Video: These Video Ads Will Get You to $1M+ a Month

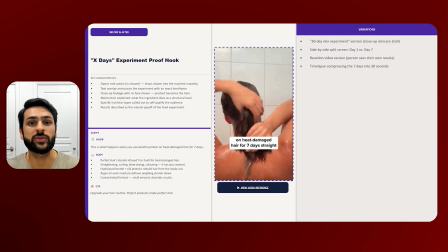8:11 And then we're calling out the transformation that happens within a 7-day period of using that product. So again, really creating that desire in the customer to achieve that outcome.
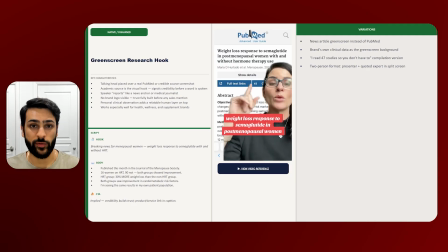8:20 Now here we have another diverse example, which is a green screen hook that's recorded their video and then that's been green screened on top of a research paper. But really you can do this in a variety of different ways. You could have it on top of a PR article, you could have it on top of your product page or a blog article,
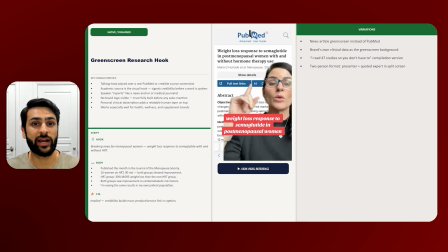8:36 or you could even have a customer review in the background and just talk about what that review is saying. We've seen it do well in a lot of ways, but the concept is that you've got a green screen, so you're interrupting the normal pattern of someone seeing a consistent video with, you know, a person in front of a background. So let's have a look at this.
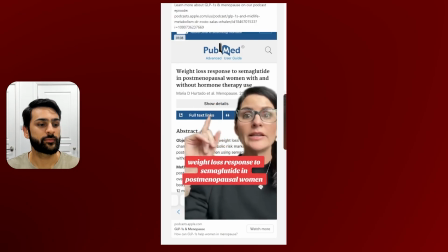8:52 Breaking news for menopausal women: weight loss response to semaglutide in postmenopausal women with and without hormone therapy use. This was published this month in the Journal of the Menopause Society.
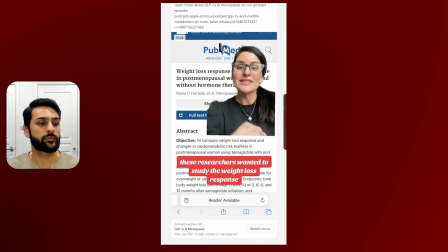9:03 These researchers wanted to study the weight loss response and changes in cardiometabolic risk, not on metabolic risk.
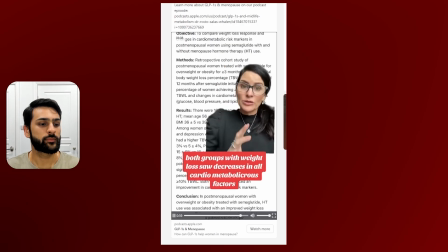9:10 Adiposity with weight loss saw decreases in all cardiometabolic risk factors.
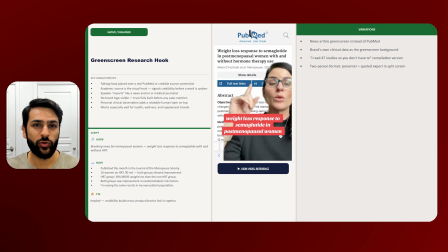9:15 However, the hormone therapy group saw.
So that was a very long video, not the best in terms of a hold rate and making it engaging, but I think it's a good example of a green screen diverse concept, which you definitely want to be testing in your account.
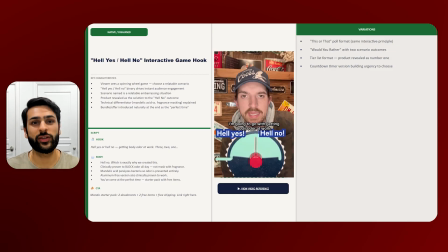9:29 Now here's an example of some ways that you can play around and have some fun with your hooks. So this is using a trend, the hell yes or hell no interactive game, and then going into the product with that problem solution style again.
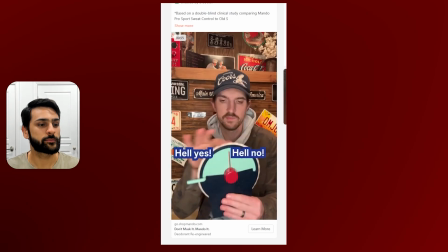9:41 So let's have a look at this.
Hell yes, hell no. I'm gonna go with getting body odor at work. 3, 2, 1. Hell no, which is exactly why we created this.
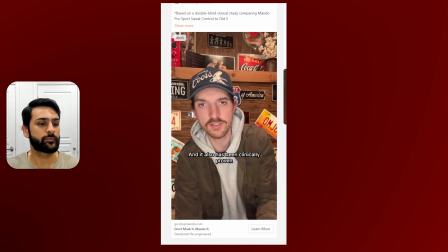9:51 This is a deodorant that controls odor better than Old Spice, and it also has been clinically proven to block body odor all day long. The beauty of our stuff is we're not masking odor with fragrance, we're actually stopping odor before it starts because we're powered by mandelic acid.
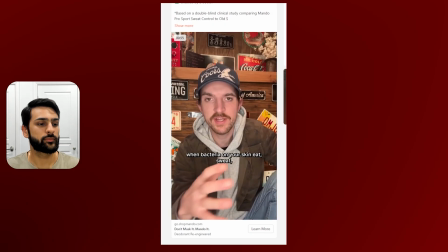10:05 Odor forms when bacteria on your skin eat sweat.
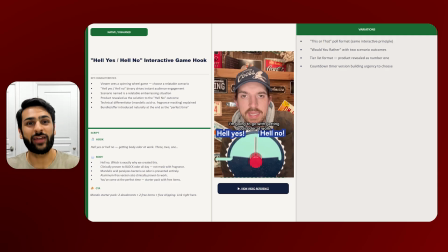10:09 So using the hook to capture the person's attention and then going to the product and really explaining the benefits of it in detail and how it stands out from the competition. Another thing to note is the environment and demographic of this creator. So you can see that this is the founder themselves, and they're in a very kind of masculine environment,
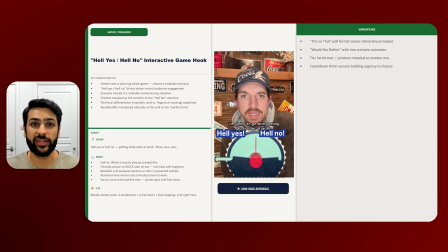10:26 wearing a specific type of clothing, appearing in a specific way to really engage and resonate with the demographic that they're aiming for. So that's something you want to keep in mind when you're choosing what sort of creators you're working with. And you might find that in your account you have a certain type of creator, but to reach a new audience,
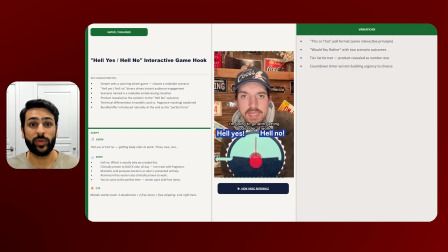10:43 you need to have a variety of different demographics to be able to unlock new pools of audiences through the algorithm, but that comes from the creative and who it resonates with.
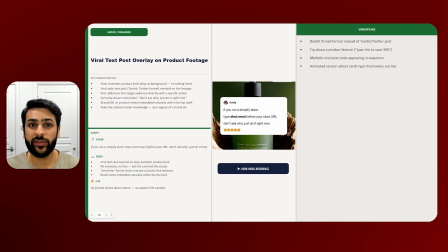10:53 Now we've got an example of something completely different, which doesn't even have a person in it, and that's having a text overlay on top of the video. So there's so many different ways that you can do this. You could have a review, you could have a promotion that's being called out, or you could just have a looping boomerang video in the background, something very simple, but you want to have these kind of 5 to 10 second,
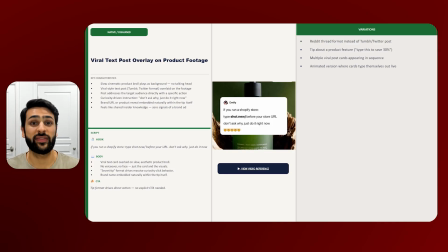11:12 really fast looping videos with a bit of text overlay. They're really easy to produce, really easy to test different angles and messages. And again, it's a lot more effective if you send these ads to a landing page, which means that the video itself doesn't need to do all of the selling.
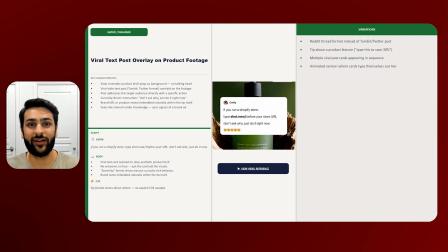11:26 It just needs to create curiosity and get people to click through. After that, the landing page can do all of the education and selling for you. So this is one example. This is for a software product, so not 100% relevant, but it's just an example of the type of creative that you could have in the account.
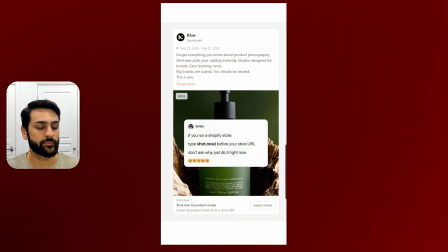11:39 Snap, click, flash, frame, life will never be the same.
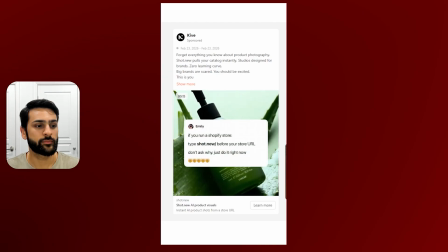11:44 Click, click, click, click, perfect, take the shot, slip, drip, fizz,
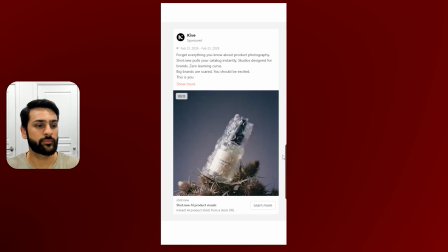11:49 clean, drink, bottle, sing with chrome and pink, word, zoom, pop.
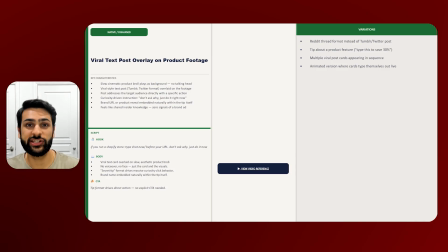11:53 So really fast paced, and we have background images changing, but then you've got that text overlay at the front that stays the same, and you've got the music and audio syncing with the transitions in the background. So I think that creates a lot of engagement and potentially curiosity for the product, which allows people to click through to the website.
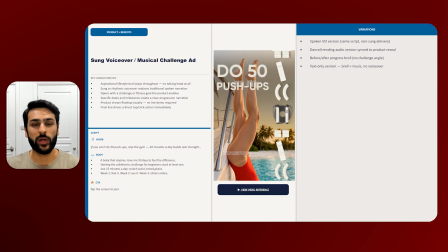12:10 Now we've got another diverse example, and in this one we actually have the voiceover that is sung like a song, which makes it a bit more musical, potentially more engaging, and then you have the text overlay that's on top of that.